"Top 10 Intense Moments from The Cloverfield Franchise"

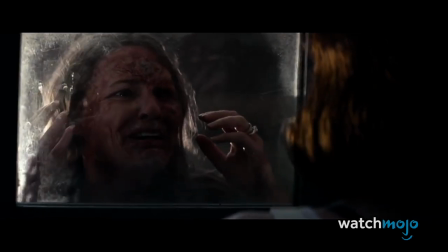It's a well acted scene that forces Michelle to grapple with her beliefs and morality.
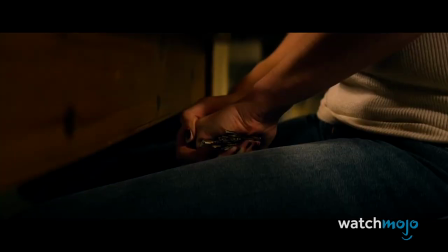Does she still try to escape? Does she rescue the woman? Does she listen to Howard?
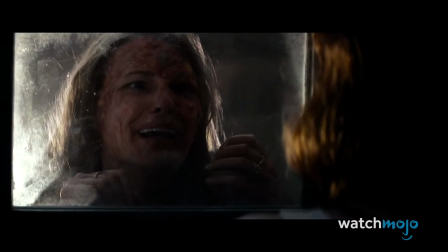These thoughts race through our heads, leading to an unbearably tense yet incredibly entertaining sequence.
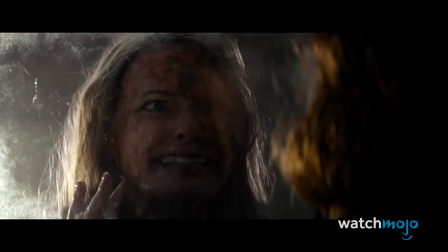You open the door! Open it! She's begging me! You can't help her!
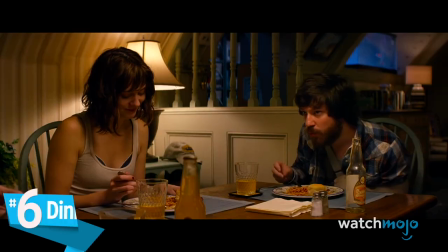No one can! It'll be okay!
Number 6, Dinner, 10 Cloverfield Lane.
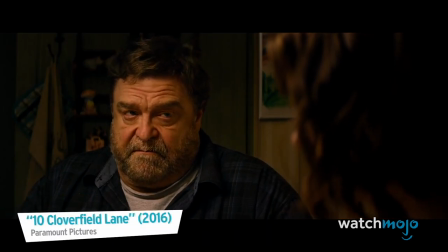Megan was a good cook. You'll learn to love cooking.
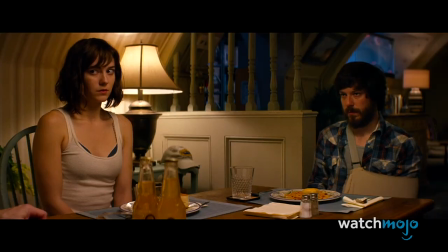We've all sat through our share of awkward and tense dinners, but oh boy, does this one ever take the cake.
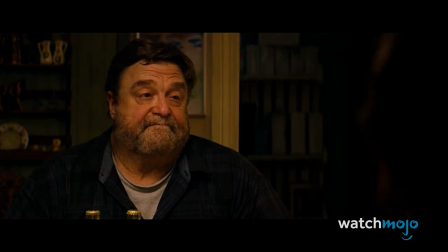Anxiety just permeates this scene, from Howard awkwardly looking at Michelle,
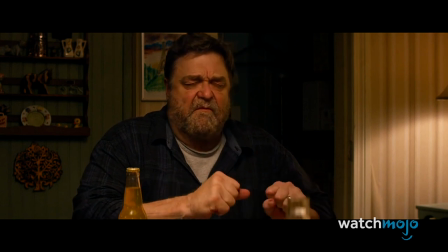to Howard flexing his hands after Emmett jokes about Monopoly, to Howard blowing up after Michelle flirts with Emmett.
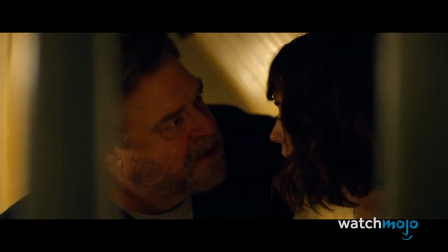So basically everything Howard does.
Is that how you thank me for saving your life?
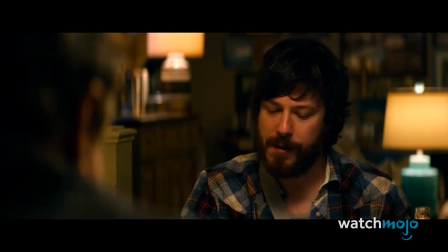10 Cloverfield Lane forgoes its predecessor's penchant for monster scares and instead presents a deliriously tense and anxious experience.
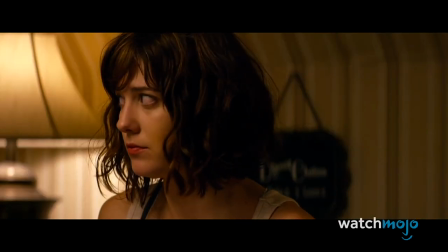The dinner scene is a perfect representation of its unique style of horror.
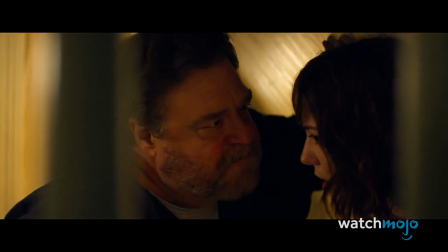Are you trying to insult me here in the shelter that I built that's keeping you alive, you don't think I see what you just did?
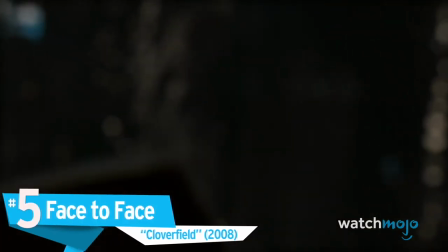Number 5. Face to Face, Cloverfield What is that?
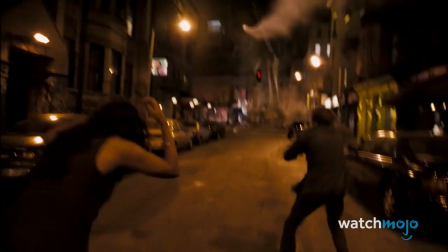We certainly get full-body glimpses of Clover throughout Cloverfield, but we were never able to get a good read on its face.
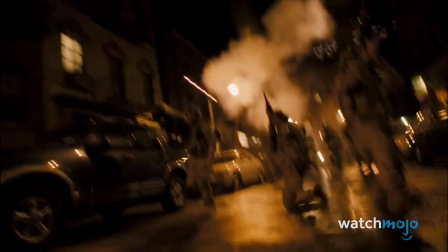That is, until the ending, when it finally comes face to face with HUD.
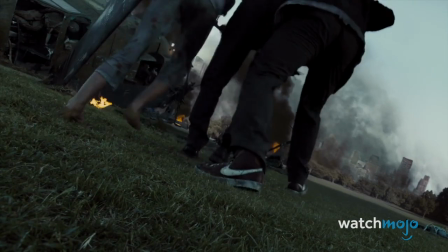After the monster knocks down his helicopter, HUD finds himself directly underneath Clover, who gives him a good long stare before gobbling him up.
What?
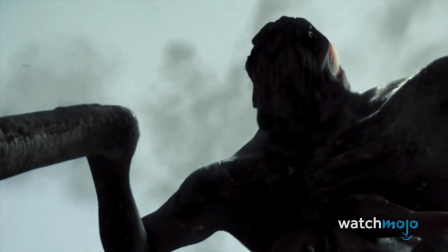It's curious that the characters didn't hear this gigantic monster approaching behind them, but whatever.
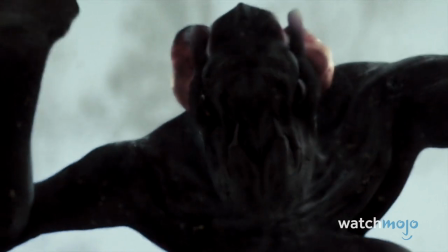It's a great moment to end the movie on, as we finally get a horrifying look at the monster that has been terrorizing the city, and its face lived up to our imaginations.
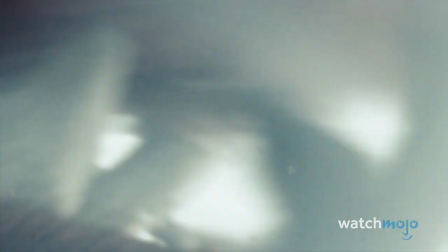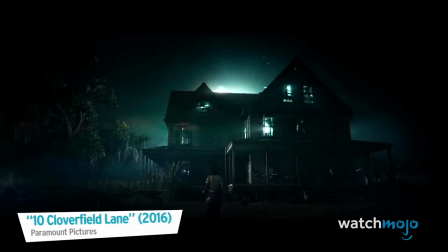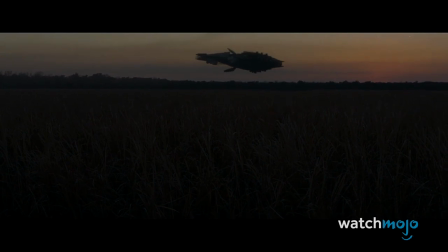Many people did not like the ending of 10 Cloverfield Lane, as its overt alien action betrayed the more personal horror of the previous 90 or so minutes.
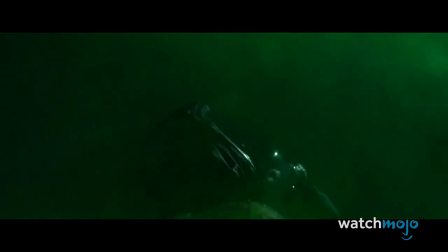We watch as Michelle runs from alien creatures, protects herself from a poisonous gas, and is attacked by the alien spacecraft itself.
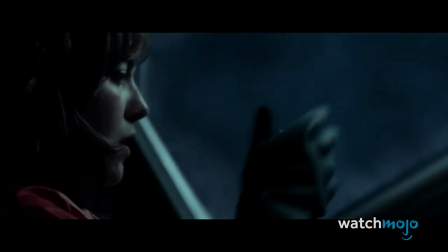The battle then ends in true Hollywood fashion, as Michelle makes a Molotov cocktail, obliterating the spacecraft in a spectacular explosion.
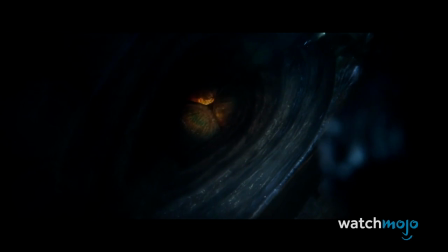We can see why some people have a problem with the tonal shift, but it's still good action, and a spectacle worthy of the big screen.
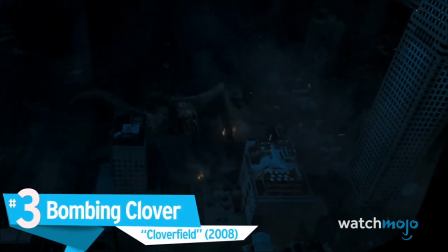Number 3. Bombing Clover Now,
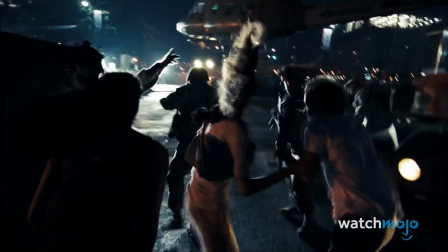this is how you end a monster movie.
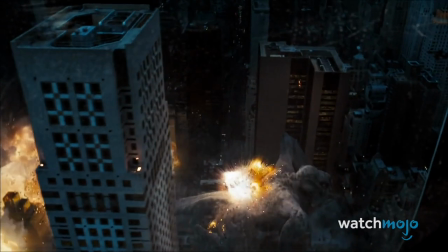After being escorted out of the city in a helicopter, Rob, Beth, and Hud watch in horror and excitement in equal measure as the military drops bombs on Clover.
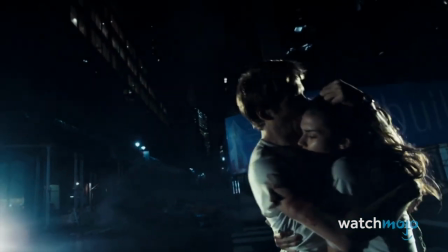It's an incredible spectacle, complete with a full view of Clover, booming explosions,
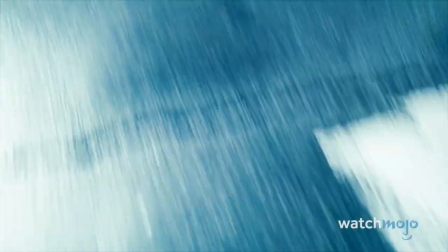HUD's excited exclamations, and the hilarious sight of Clover bonking its head against a skyscraper.
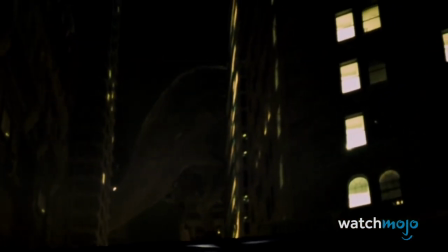But like most good horror villains, Clover appears for one more scare as it emerges from the smoke and knocks the helicopter out of the air.
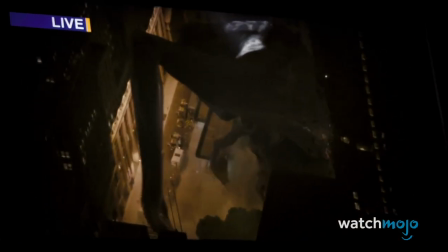For a movie that only cost $25 million, Cloverfield looks and sounds absolutely incredible.
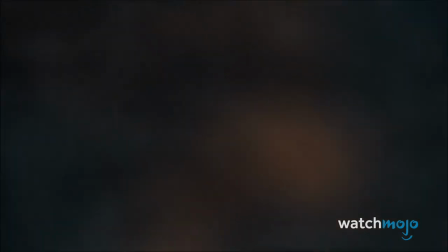I think they got him! Yeah, yeah, yeah! That's the shit right there! That's what I'm talking about!
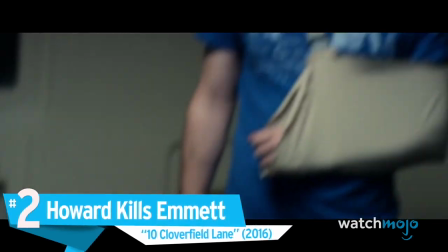Number 2. Howard kills Emmett, 10 Cloverfield Lane.
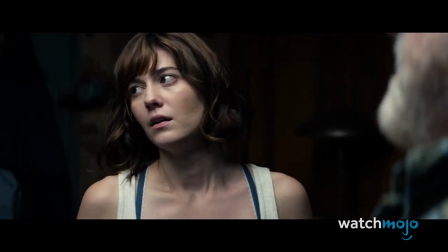What a chance to answer with some dignity or I swear to God you're going into this barrel while you're alive to feel it.
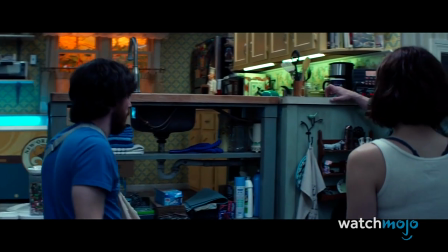It was me.
After discovering some of his tools and materials to be missing, Howard threatens both Emmett and Michelle with a vat of acid.
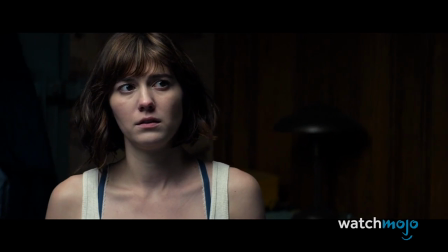Emmett takes full responsibility and Howard shoots him in the face, much to Michelle's, and are, surprise and horror.
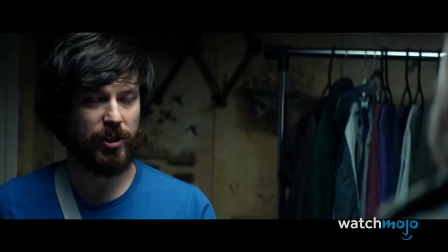I'm sorry.